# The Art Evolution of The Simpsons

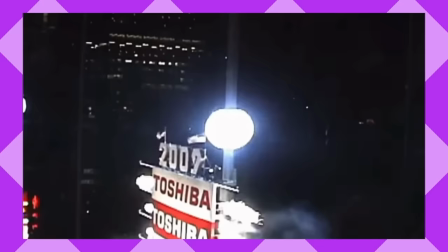(12:31)
Season 20's a little closer to the movie in terms of look and movement, but now on a TV budget, so there are more cons than pros.
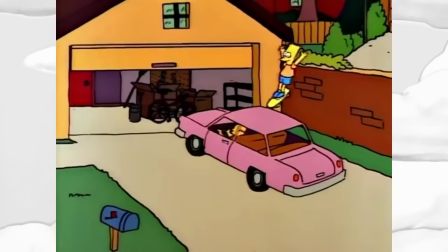(12:39)
The reason for the change was a switch to widescreen and high definition that all of TV was going through in the late 2000s and early 2010s.
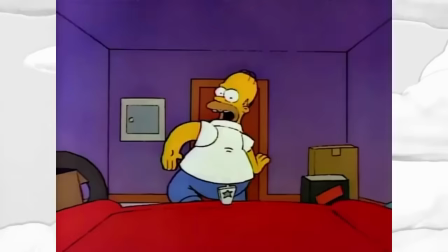(12:47)
The show had to look cleaner and crisper than even the movie, mainly so it could stay marketable.
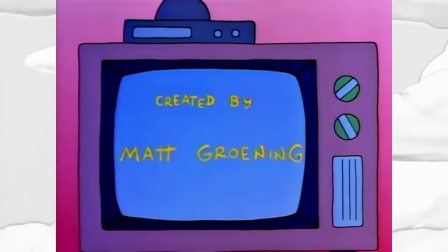(12:53)
A third iteration of the intro was well overdue,
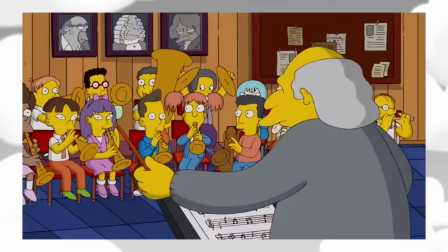(12:56)
since by now going from the season 2 intro to 2008 animation for the couch gag and back to the old animation for the TV was getting really jarring.
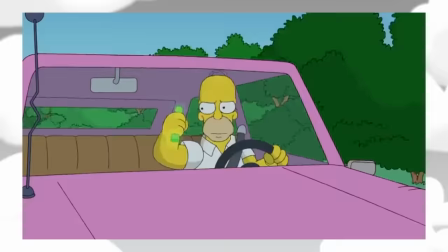(13:05)
But there were many nagging issues with this new intro due to it being animated so quickly and cheaply.
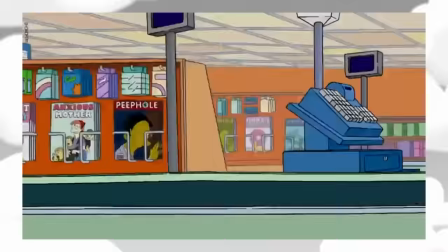(13:11)
Some of the added gags were fine, others sort of ruin it and make it too fast paced.
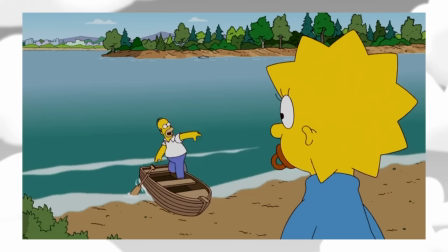(13:16)
Some people like to point out that the animation of Marge swerving around here has way less frames,
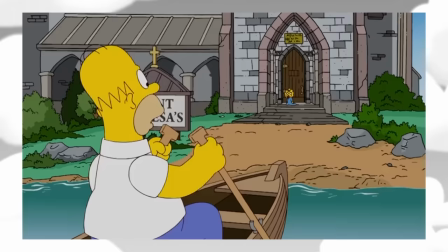(13:22)
but how is that more distracting than Maggie and Gerald's fists moving like a PowerPoint presentation?
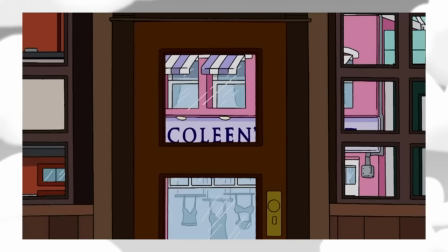(13:27)
The animation in the new HD episodes wasn't quite this problematic, but it could still be argued that by now, it looked way too sterile and synthetic.
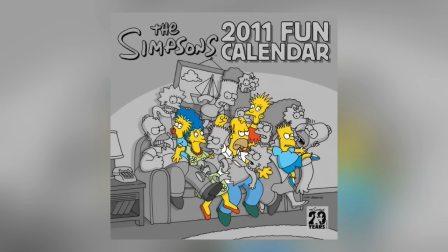(13:36)
Matt Greening's charming, hand-drawn style had gradually morphed into one that aimed to be as safe and marketable as possible. I always think of this promo image they used for a calendar one year, with three sets of The Simpsons on the couch, one set of Almond Simpsons, and two sets using the quote-unquote current designs,
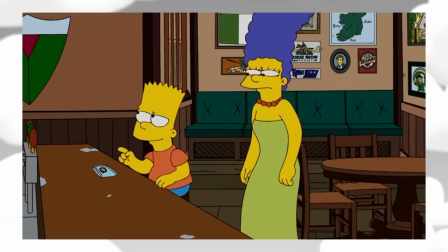(13:54)
but one has the rougher old-school look, and the other the stiffer new-age look.
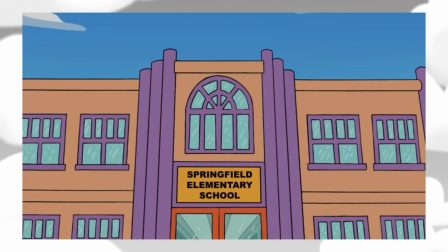(13:59)
I had a hard time telling the margers apart, okay? Really the only ones benefiting now were the background artists,
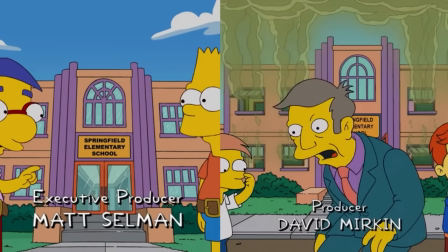(14:06)
who now had way more sight gags to cram in with the 1.7 million extra pixels they were given.
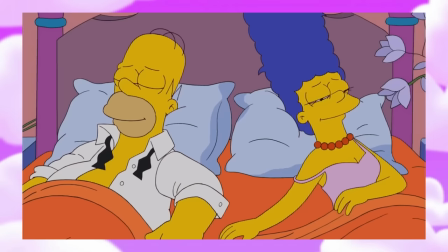(14:12)
Further developments to The Simpsons animation have been gradual, but you can notice a few differences between a season 20 episode and a season 34 episode.
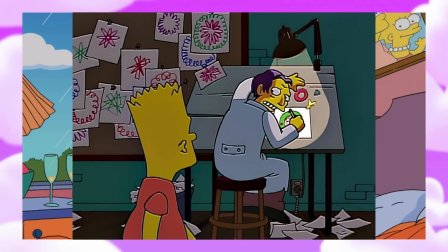(14:21)
There was a period around the 22nd season where Akon replaced all the black lineart with brown lineart,
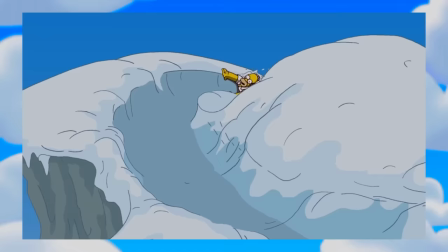(14:27)
but it was so thin now that you'd have to be a lunatic to notice.
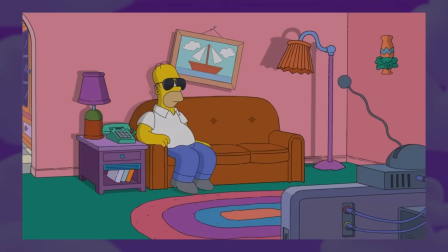(14:31)
Dreams and parodies had become fewer again in this era since they'd reached the point where writers were doing whatever they bloody well wanted with the cast.
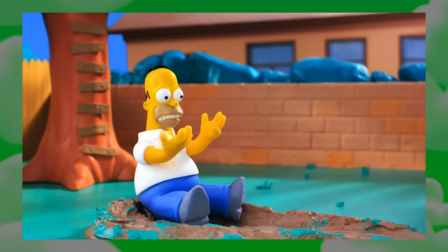(14:39)
So to flex that the show was still worth being animated, they started hiring guest animators to do the couch gags.
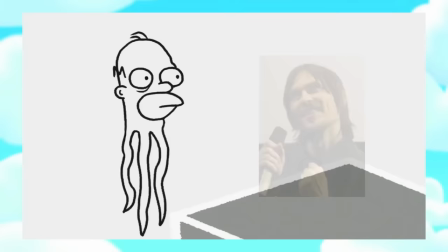(14:46)
They'd slowly been getting longer and more elaborate, and for a while in the 2010s, they became a mini animation festival.
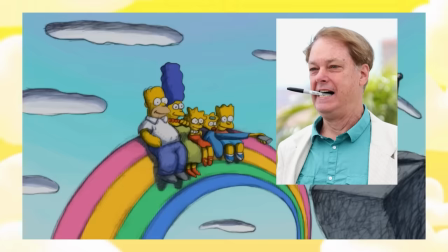(14:53)
Bill Plimpton, Sylvain Comet, Don Hertzfeld, Eric Goldberg, a lot of neat faces.
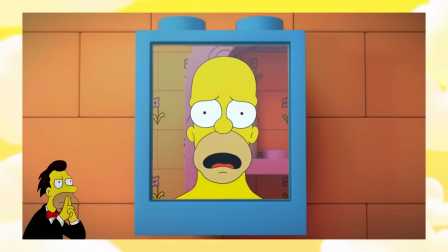(14:59)
They went back to Plimpton the most frequently, I guess because his hand-drawn charm was well needed in the HD era.
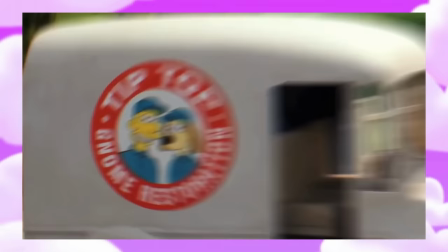(15:05)
But they had an ace up their sleeve, even more animation experiments within the show than before.
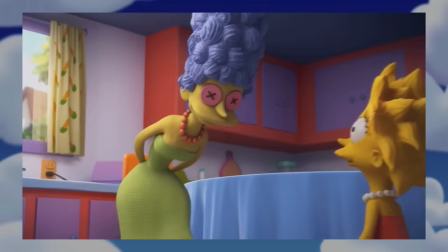(15:11)
We all remember the buzz around that Lego episode,
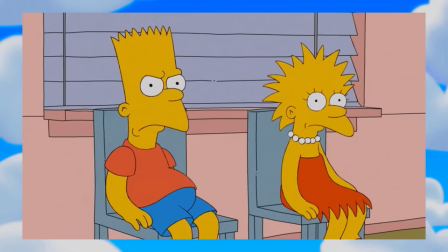(15:14)
but you also have them imitating the look of Wallace and Gromit, Coraline, Despicable Me, and themselves from the Tracy Ullman days.
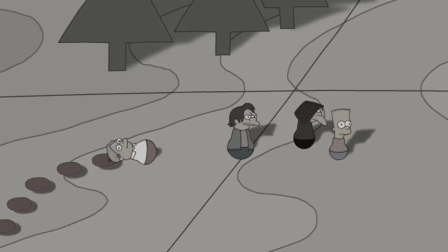(15:22)
It only goes as deep as the designs in Twisty Mouth though.
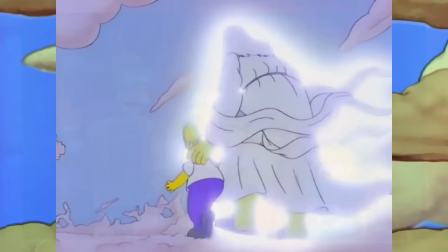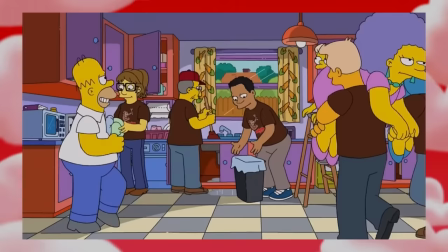(15:31)
a massive change occurred in 2016 with the start of season 28 the
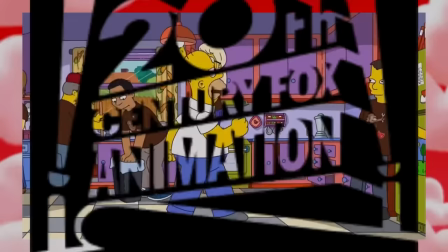(15:36)
simpsons ended its 24 year stint with film roman and began design
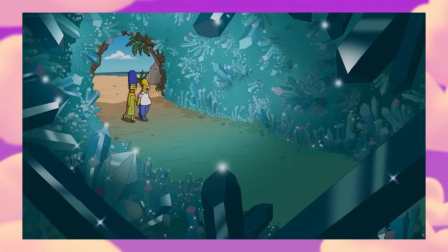(15:41)
and layout at fox's very own animation division where it's handled to this day
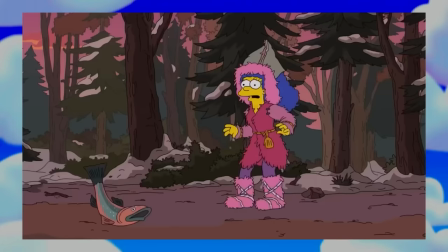(15:45)
it's still outsourced to a common rough draft but you can tell the artists back home
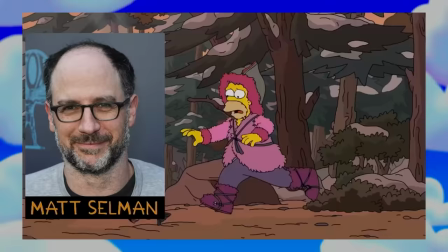(15:50)
have a little more control over how each individual episode will look a lot of praise has been directed at Matt Selman recently,
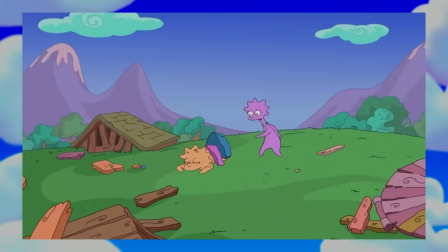(15:57)
who's co-run the show for two years now and encouraged a way more freeform and experimental creative environment than in a long time.
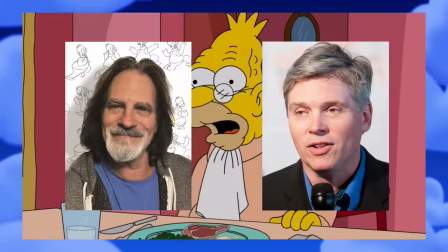(16:05)
But there should still be props to the directors and animators for getting their crazy ideas from script to screen.
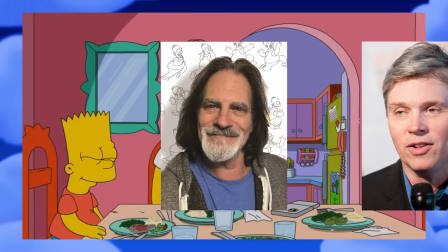(16:11)
They aren't necessarily the names you hear as often as Al Jean, Matt Selman, or even David Silverman and Mark Kirkland.
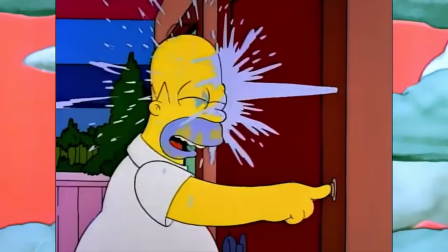(16:17)
The formers are consultant now, and the latter stopped directing in season 31.
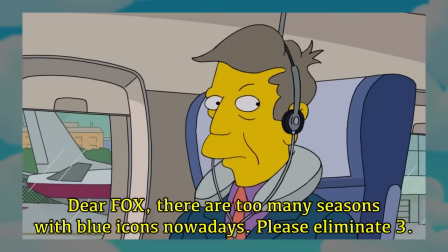(16:22)
The oldest director still on board as of season 34, Bob Anderson, joined in season 5.
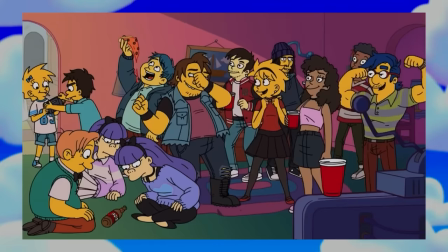(16:28)
It's a new generation of talent bringing to life the most ambitious Simpsons episodes in years, probably decades, and they're doing their jobs as well as they can.
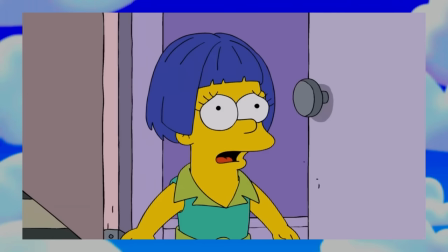(16:37)
Animation is a harder industry to work in every year.